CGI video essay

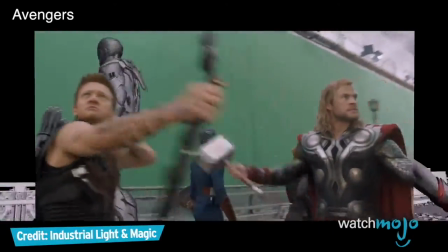(4:14)
An example of good CGI is in the street in Avengers. What I thought was real was actually digitally and painstakingly created in detail.
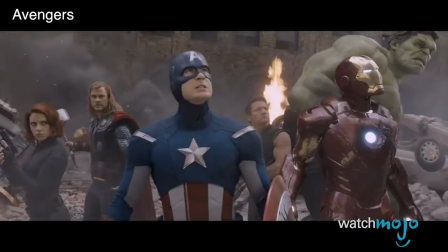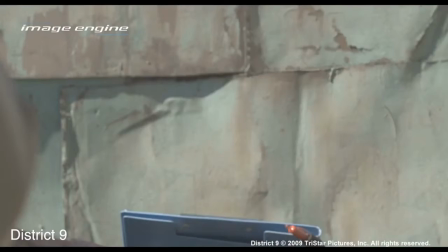(4:29)
In District 9, they used motion capture to create the character's movements,
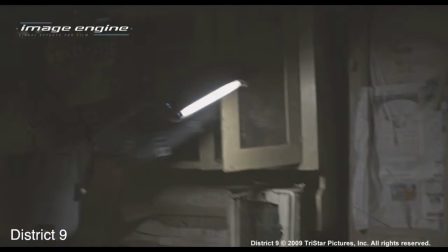(4:33)
then digitally put him into the scene and added details such as shadows, light, and even slight reflections into the character's eyes to make him more realistic.
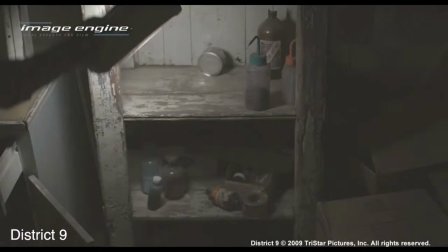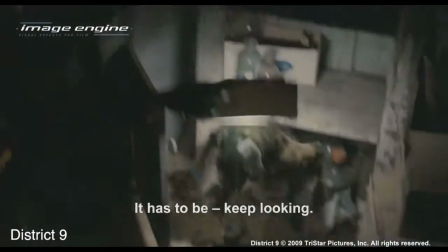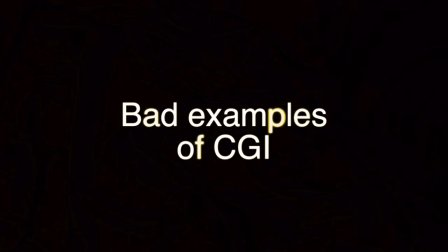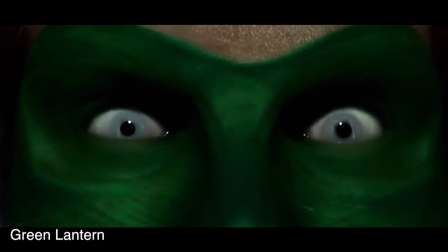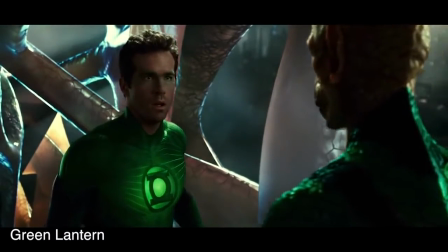(5:02)
The background in Green Lantern looks completely separate from the actors, and the lighting does not match up.
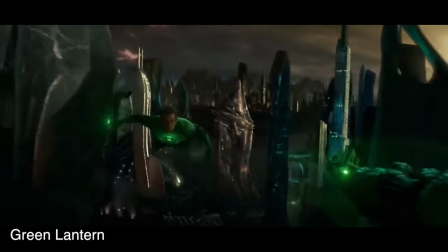(5:08)
It looks unnatural, so therefore does not work together.
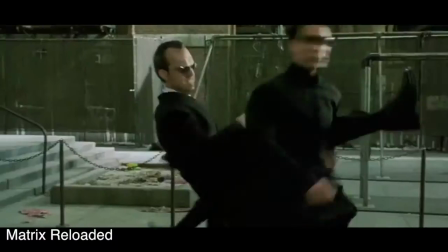(5:15)
In the Matrix Reloaded fight scene, the CG characters move and bend in an elastic manner, which makes them look unusual.
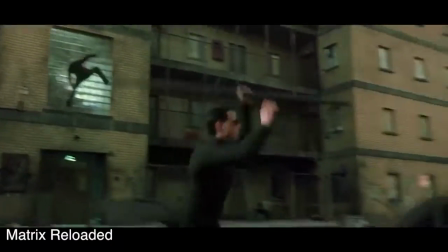(5:24)
Their faces also look too different from their actors' faces and make them look like they are from a game instead.
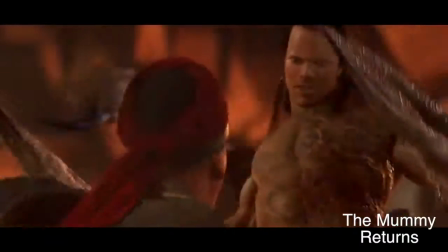(5:32)
The Scorpion King is another one that shows the face does not look quite right, as the light looks artificial compared to the light on the live action actors.
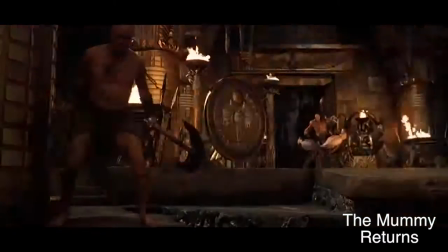(5:42)
Also, there isn't much detail in the characters as there could be, which adds to the oddity.
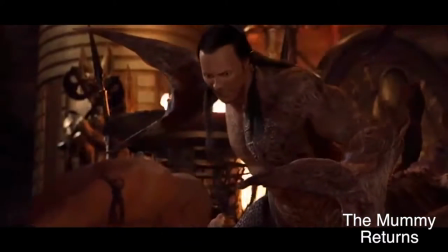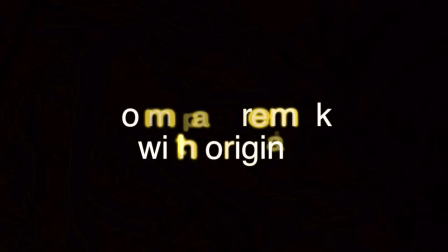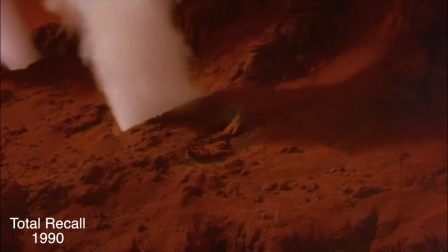(5:58)
I have chosen to compare the effects in the original and remake of Total Recall.
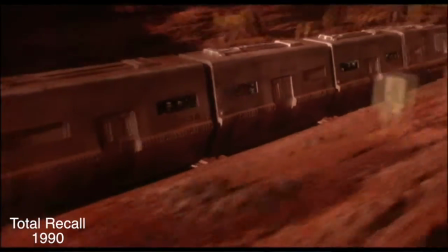(6:04)
The original had a range of practical effects from miniature models to squibs and prosthetics, to name a few.
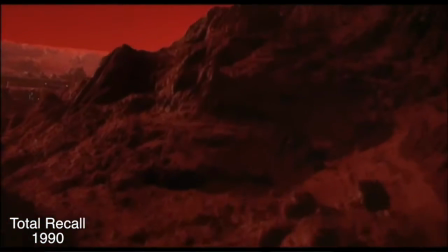(6:13)
It did have a few CGI effects, which wasn't too bad for 1990.
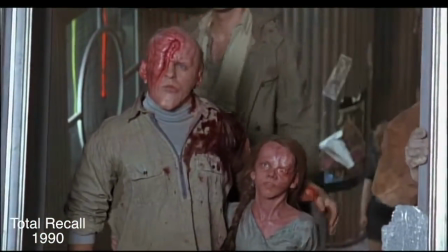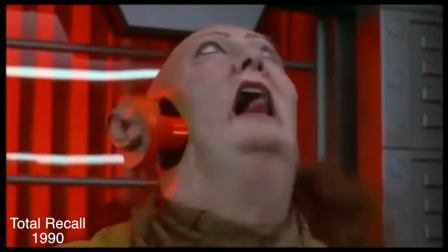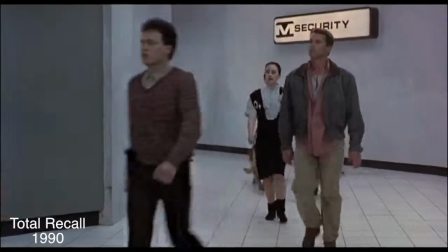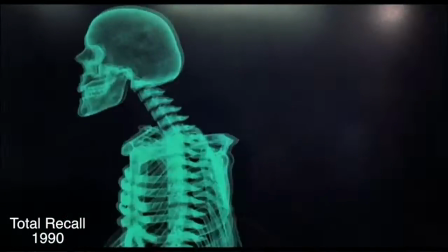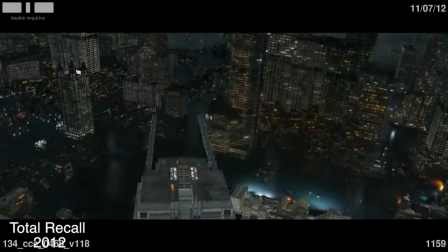(7:01)
The remake, made in 2012, is mostly based on CGI that is used on their backgrounds, spaceships and explosions.
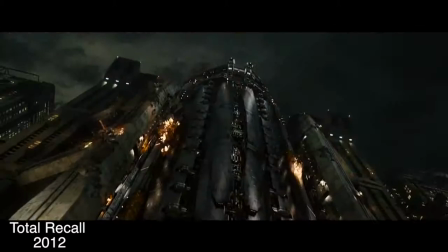(7:13)
The CG is really good, but overall I prefer the original with its practicality.
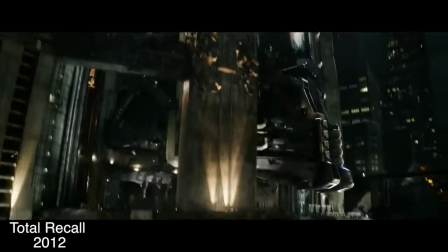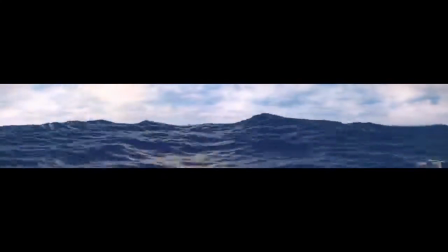(7:24)
I think that special effects, whether it be practical or computer generated, has come a long way over the years.
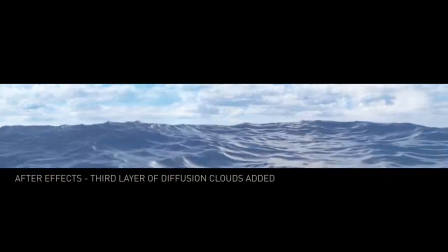(7:30)
CG tends to look a bit dated as the years pass, and we have new software to make better and better CGI.
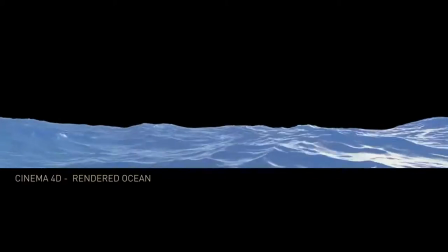(7:37)
Whereas a lot of the older practical effects have lasted and most look still great today as it did when it was made.